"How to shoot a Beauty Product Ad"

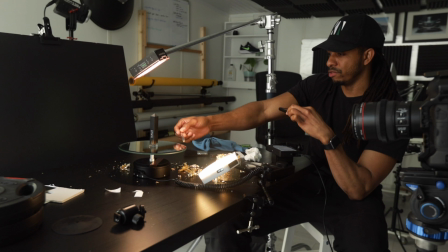[7:42]
It's also kind of shining some light down on to the
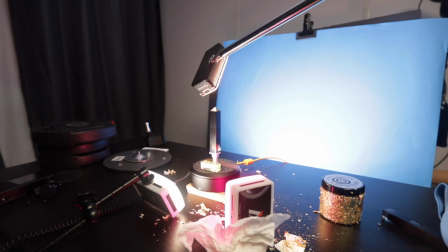[7:47]
mirror so that's gonna act as a bounce as well as a reflective surface for when I start putting down these golden flakes right here okay so for this shot
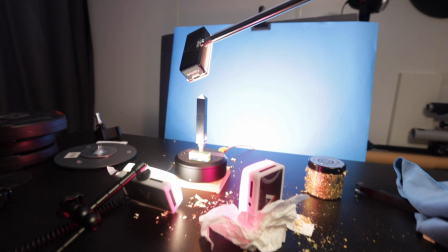[7:56]
right here we're gonna do some green screening or some blue screening in this
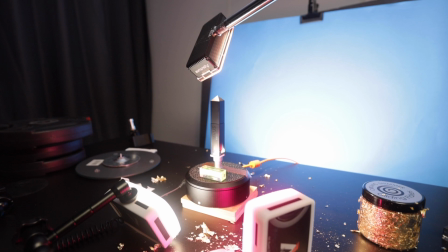[8:00]
case I don't know but blue is just my preferred color I'm not sure exactly why but obviously if I'm shooting something blue then I won't be using a blue color okay so it's day two of this shoot and back in the studio this morning now i'm going to continue with the green screen shots and had a couple of ideas overnight so the next thing that i want to do is make the cap rotate and just make the lid uh screw off on its own so i'm going to attempt to do that um right now that's the next shot that we're going to be doing for
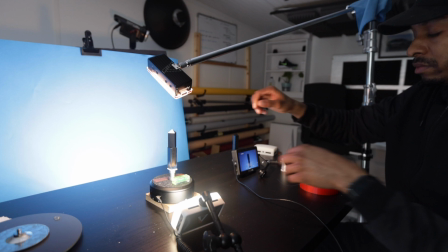[8:31]
this blue screen setup so right now i'm sitting here and i've got to be as still as
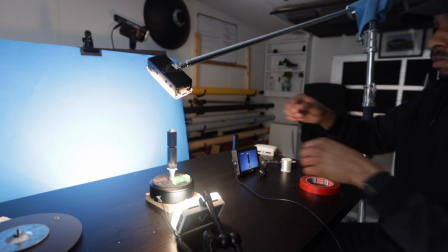[8:36]
possible because i don't really want anything moving or shaking around so this is the position where I'm going to be.
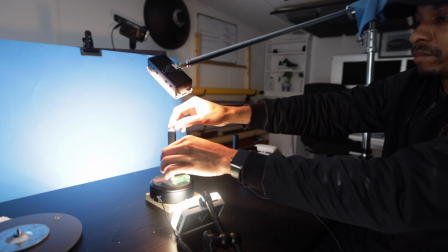[8:41]
It's going to take a little while. It's going to require a little bit of patience and I've got my monitor here
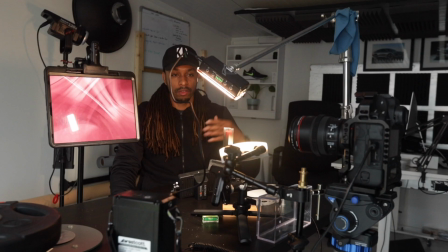[8:46]
so I can see the progress and I'm see exactly what it is that I'm doing. Right so this setup right here is for the macro shot. This macro shot I'm really tight in on the product. So as you can see here the lights I mean you move these any further and then you lose everything.
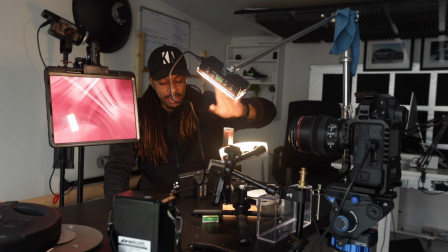[9:04]
So it's a really tight shot so I'm able to bring the lights all the
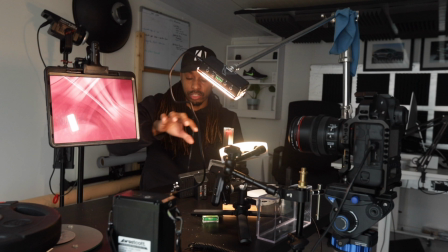[9:08]
way in and I'm at f9 at the moment and what I'm
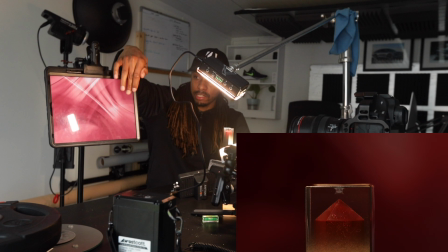[9:13]
using for the background for this macro shot here right here is just this
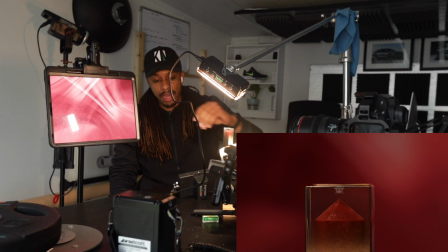[9:18]
background so it's a digital background on my iPad so you can see now
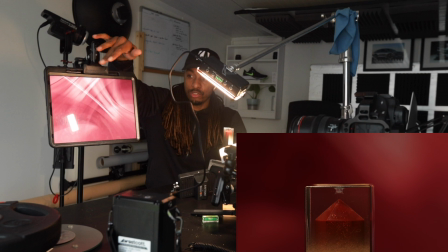[9:22]
there's no background it's black it's dark and if I just tap that bring the light back in you can see we have our background back
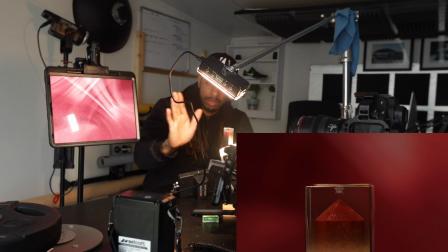[9:30]
and you can do anything with it so you can make this any color that you really want and you can bring it up as close or as far
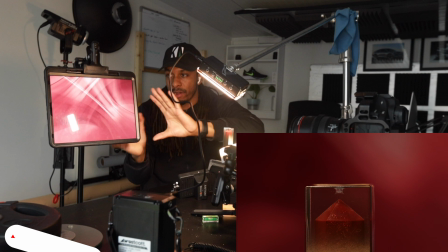[9:38]
so depend on how close this background is to the products if I were to bring this iPad up
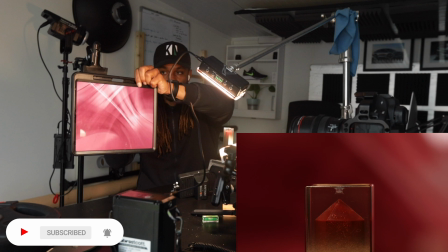[9:43]
here let's just try that if I were to bring this background
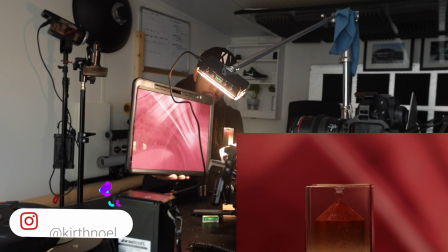[9:48]
close you can see the background gets a lot more defined
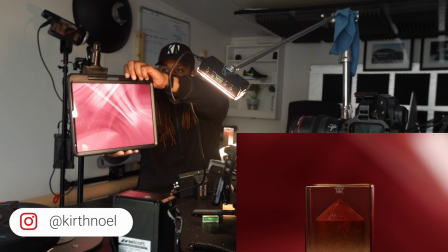[9:52]
so it's a lot less blurry as I bring it forward so let's
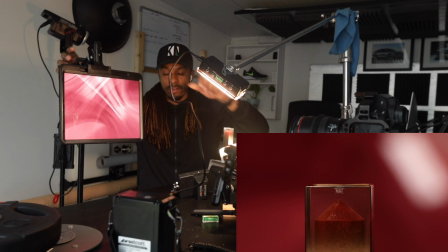[9:57]
bring it back here because that's kind of where I want it I want it to be blurred out a little bit so it's sitting nicely here in the background. As you can see, I have a little bit of a, I have a reflection from this light on here.
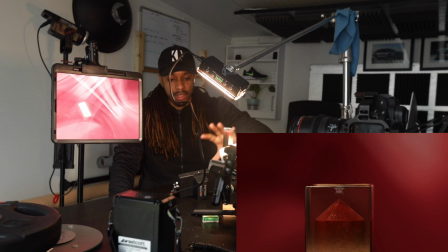[10:09]
So I'm just going to tilt this slightly to get that reflection out of the way. And there we have the shot right here.
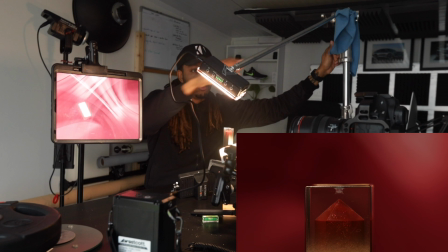[10:15]
And what I'm going to do with this shot right now is just play a little bit with the light. So at least there's motion.
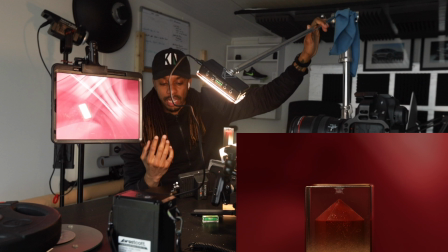[10:21]
There's going to be some motion in this shot. So it's not, it's not just a photograph, you know, or a picture.
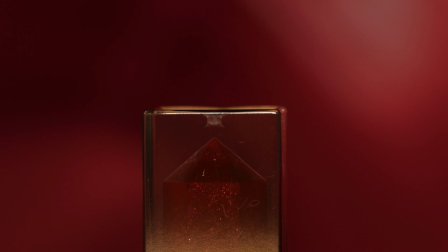[10:29]
It's actually a moving image. and so to make that a reality we're just gonna move this light right
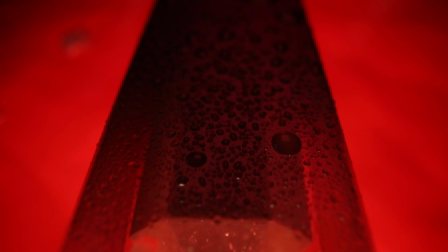[10:36]
at the top there okay so for this shot what we have here let's see what we have here we have